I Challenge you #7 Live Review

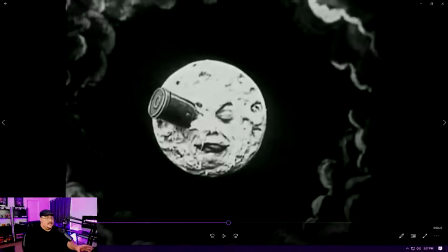2206s
So it's definitely difficult. But because there's not a lot happening on screen, that's where we as sound designers kind of need to pick up the slack there, for lack of a better term.
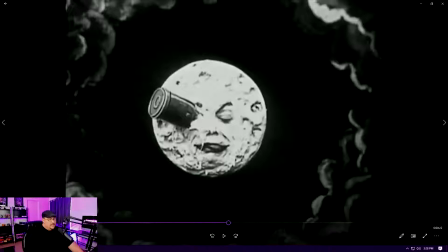2222s
And yeah, you need to keep the moment, and that's tough to do, for sure. I think you did a great job. Maybe another layer or something in there, but once the bullet does,
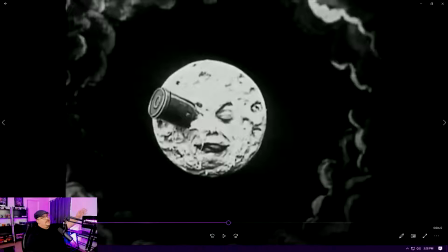2238s
there was a second layer that comes in, which I do appreciate. I would have maybe added a third. It's so tough to do, but the impact sound is just.
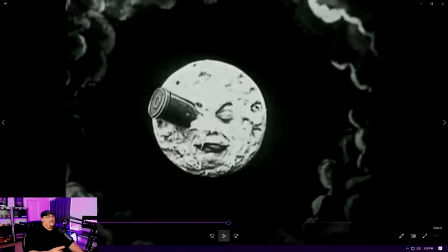2255s
That's why I'm kind of on the fence, is because it made me like wait and wait and wait. Like, okay, I need something to happen. And then when it did, though, it popped so much.
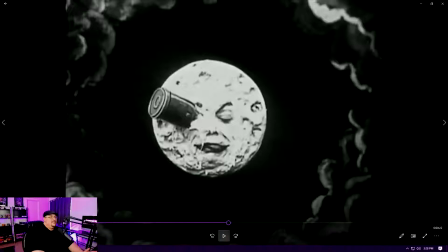2269s
So that's why I'm on the fence. It's tough to give decent feedback on that section.
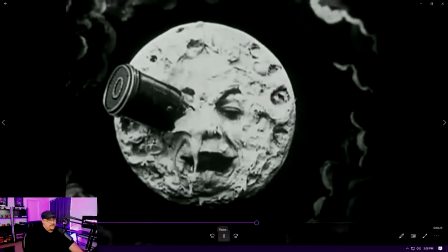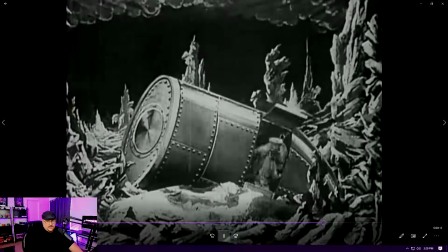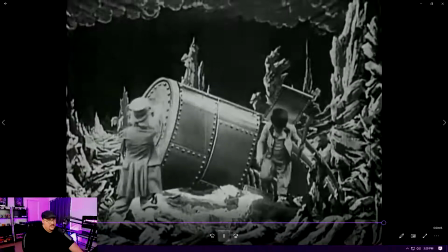2291s
Great spool down of the engine. The Foley work is really nice here.
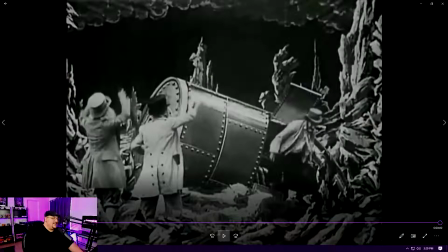2301s
The clacks are,
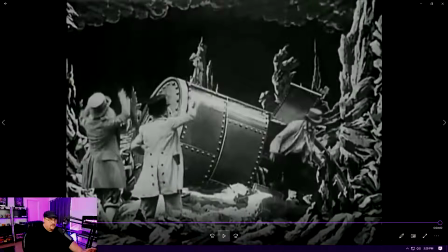2305s
I'm gonna use the word cheesy, but it's a good cheesy. It fits the scene. It fits the theme of silent film. So overall, another great job. You guys are just so darn good at this.
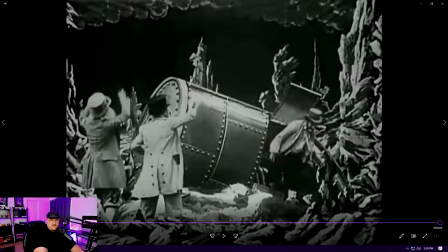2324s
And next up, we have Mr. Chris the Menace with Aurora Sound Design.
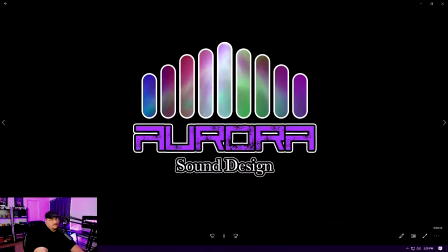Because that's not a shameless plug. Just giving you crap, man.
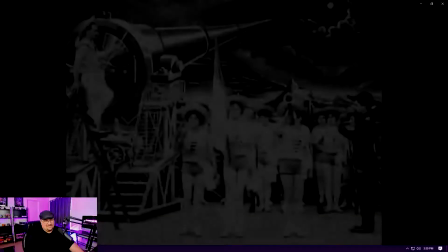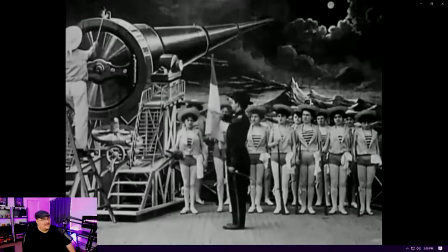2351s Fire!
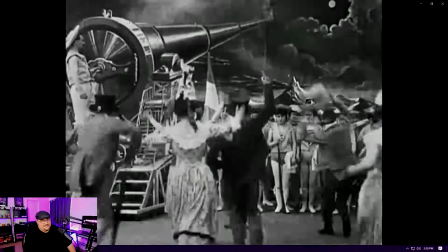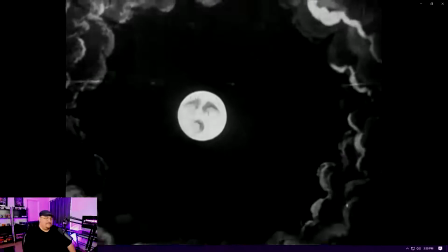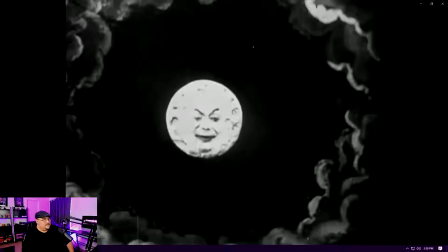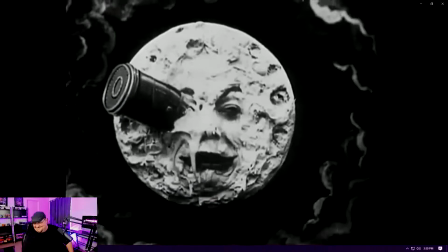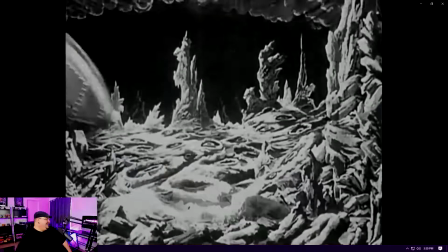2377s
You guys are killing me.
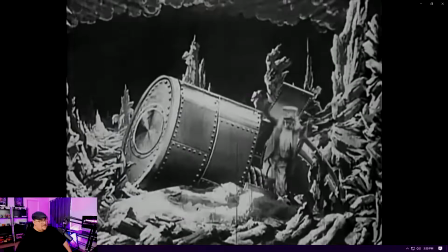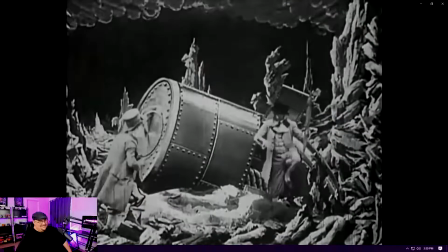2385s Come on, guys, let's go! Look, over there!
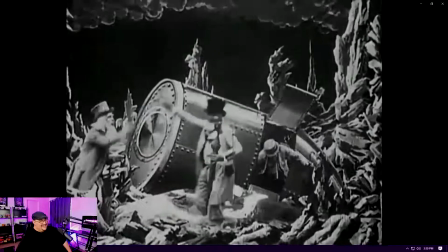2389s
Oh, wow, man.
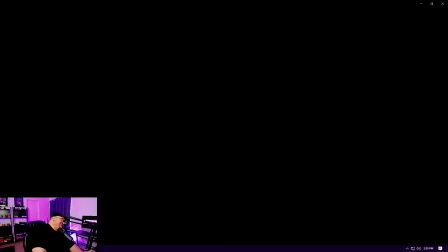2394s
God. I love it. I love it so much. Oh, God. So, also, Chris, welcome to your first review.
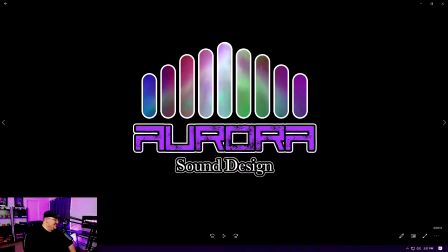2412s
God, where do I start? Not your logo again.
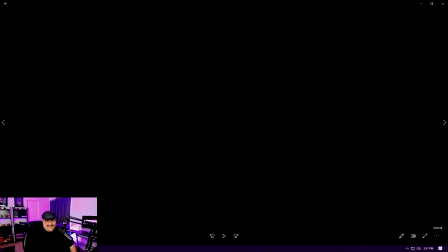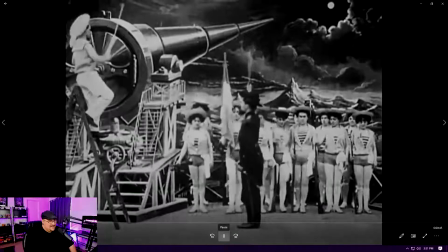2423s
Got some trumpets. Footsteps could have come up.
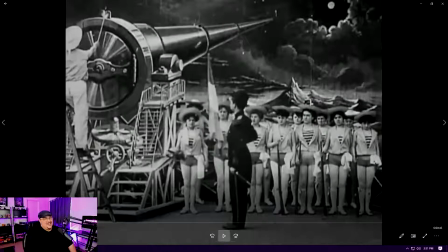2429s Fire!
That just the grit on that dialogue fits that character really well.
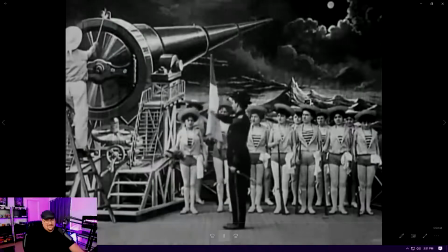2439s Fire!
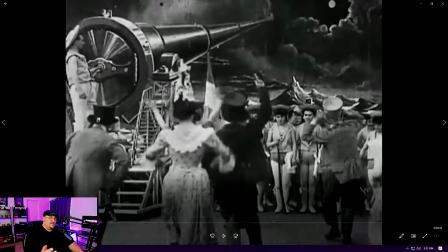2444s
I would have brought it sounded like there was two separate parts.
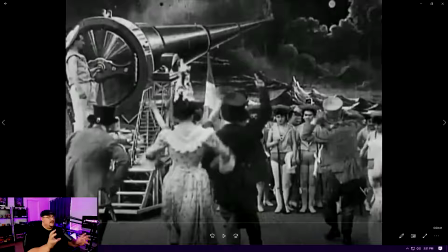2449s
They may have been on the same file, but it sounded like there was two separate parts to that explosion.